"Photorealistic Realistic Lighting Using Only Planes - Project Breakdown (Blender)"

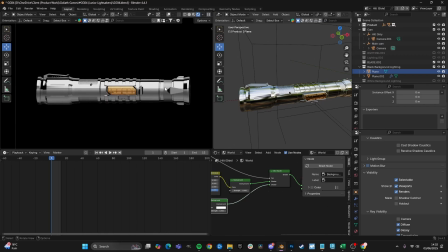If you're looking for a dramatic render like this, you want there to be lots of variation in lighting,
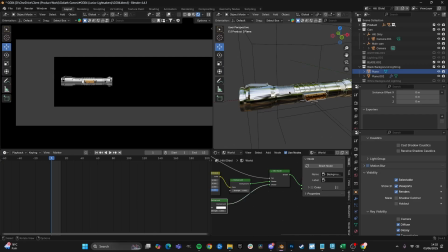which makes contrast, which makes the product stand out and makes it look premium as well.
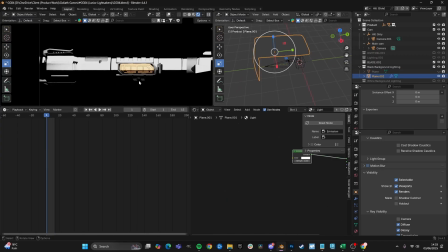So for this first version, we just want to get a nice key light on top of the product. With the plane, what we've been able to do is create something using the plane. We have direct control over where the lighting hits, which you can do with an area light.
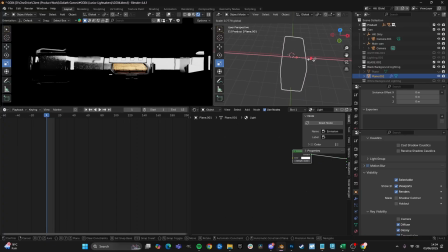We thought it was just quite a creative way to have more control over the lighting.
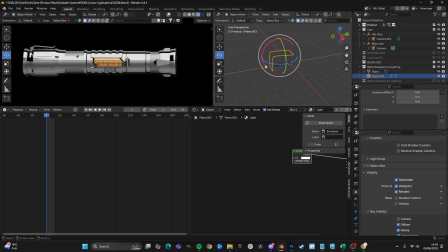Now, a technique that we use for the other plane, which we use, as you can see, these planes are turned off in rare visibility.
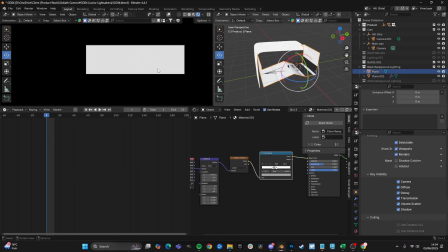So they're not actually showing up in the scene, otherwise they would look like this.
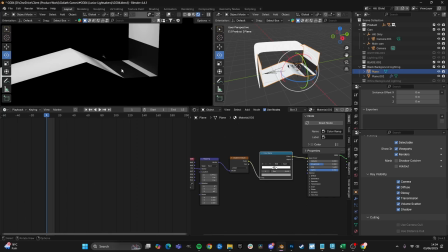Okay. So you can see we've done something extra with this bottom one here.
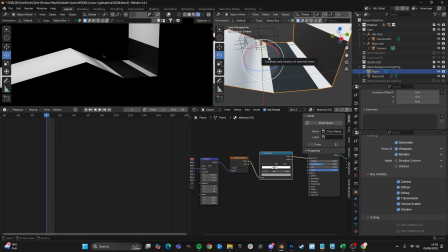So let's take a look at this. what we've basically done is that while working on the product, we've added these planes, and we've realized that, for
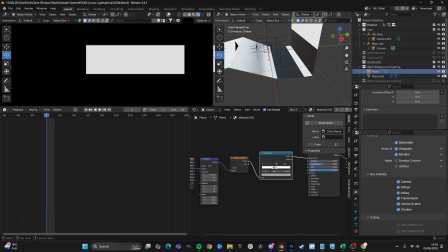example, So this plane here, let's add these back in.
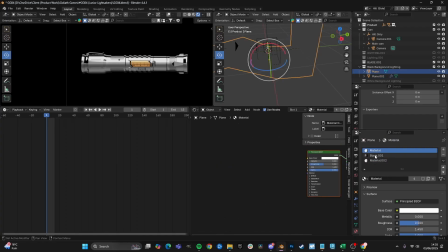This plane here, it has different materials set on the plane. And the reason this is that we realized that for this material alone, if you
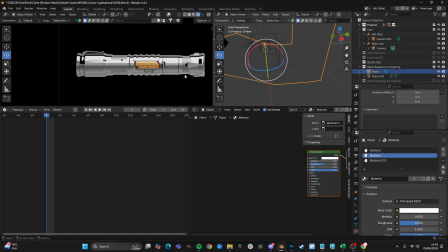use completely white, you can see that we have this white highlight around the product. And this is too much, okay? So this might work on a white background, but on the black background, we wanted that dark lighting underneath the product,
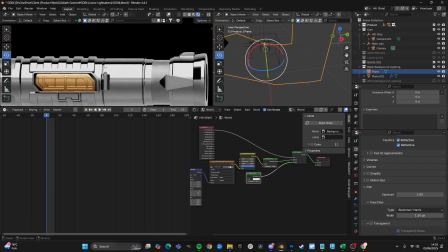so that it sort of shaped it in a better way. You see, for example, here you have this black line and then you have this white line above.
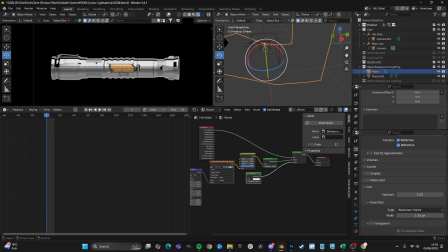All these contrasting areas of darkness and light helps shape the product and also make it look premium photorealistic. So the way we achieved this was basically
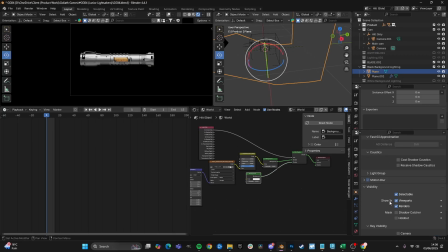going on to the actual plane, which is why it was really nice to use planes, because you have a lot of direct control.
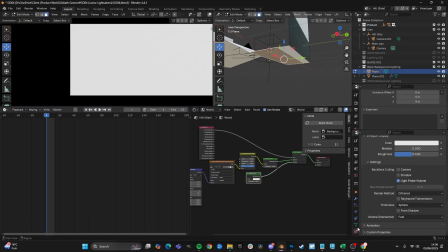And we actually changed some of the faces using the material editor here to black.
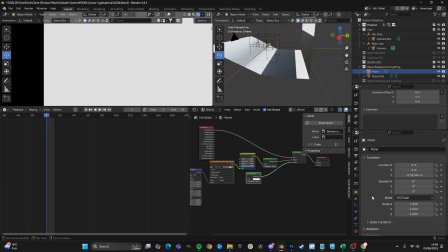So you can see the effect this has on the product if we then turn it off in the camera.
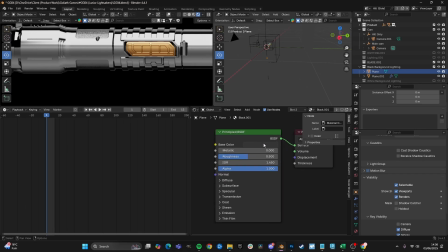So this is affecting this bottom side here, and that means that we actually have control over how much light is hitting the bottom side of the saber. So if we go darker, you can see it get darker underneath the saber, and if you go lighter, we can increase that.
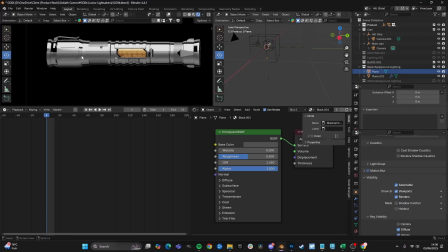So this means that you can do this method on a different lightsaber, on a different product with different shape, and it would still work. All you need to do is add the plane around the product, start moving them around, add it with just emission to start with, and then play around with it.
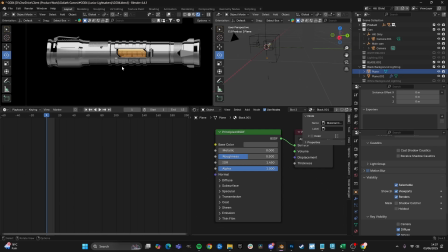If your product's looking too light and you're like, I want some shadow here, I want some shadow underneath, then take a look at the product, even move the plane. So if you want some shadow underneath, you know the world light is black, so that means that you might be able to just, let's say for example, just remove this face, or maybe move this face back.
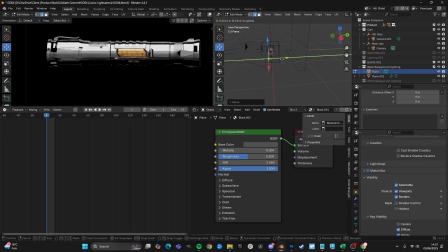And as you can see, as I move this back, it's creating more shadow, and you can adjust exactly where you want the shadow to be. If you want a more dramatic effect, you could go here. You can also do the same thing with the top one here.
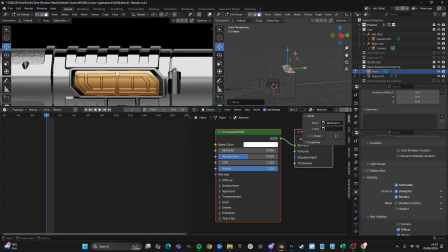So as you can see, as I move this, this is adjusting where the top light
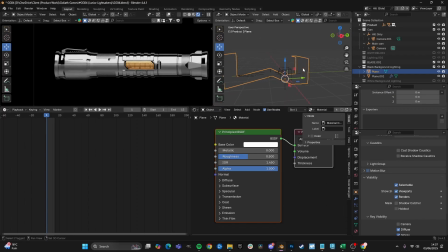is falling on our product, and because it's a cylinder product, as we move it, it's basically coming down the product. Same here, as you can see, we've already done some lining up here to make this work,
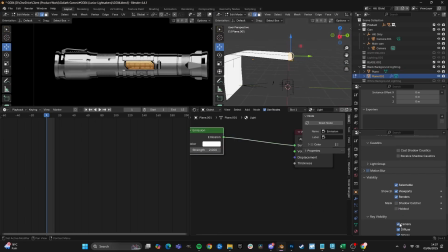and we also did the same thing with this top product. So if we turn off the camera here, turn on your camera, we can see this is all just light. So that means that above this is black, because we know that because our world tab has nothing in it. So what we can do is we can move this down, and as you can see, it's going to remove the light on top of the product.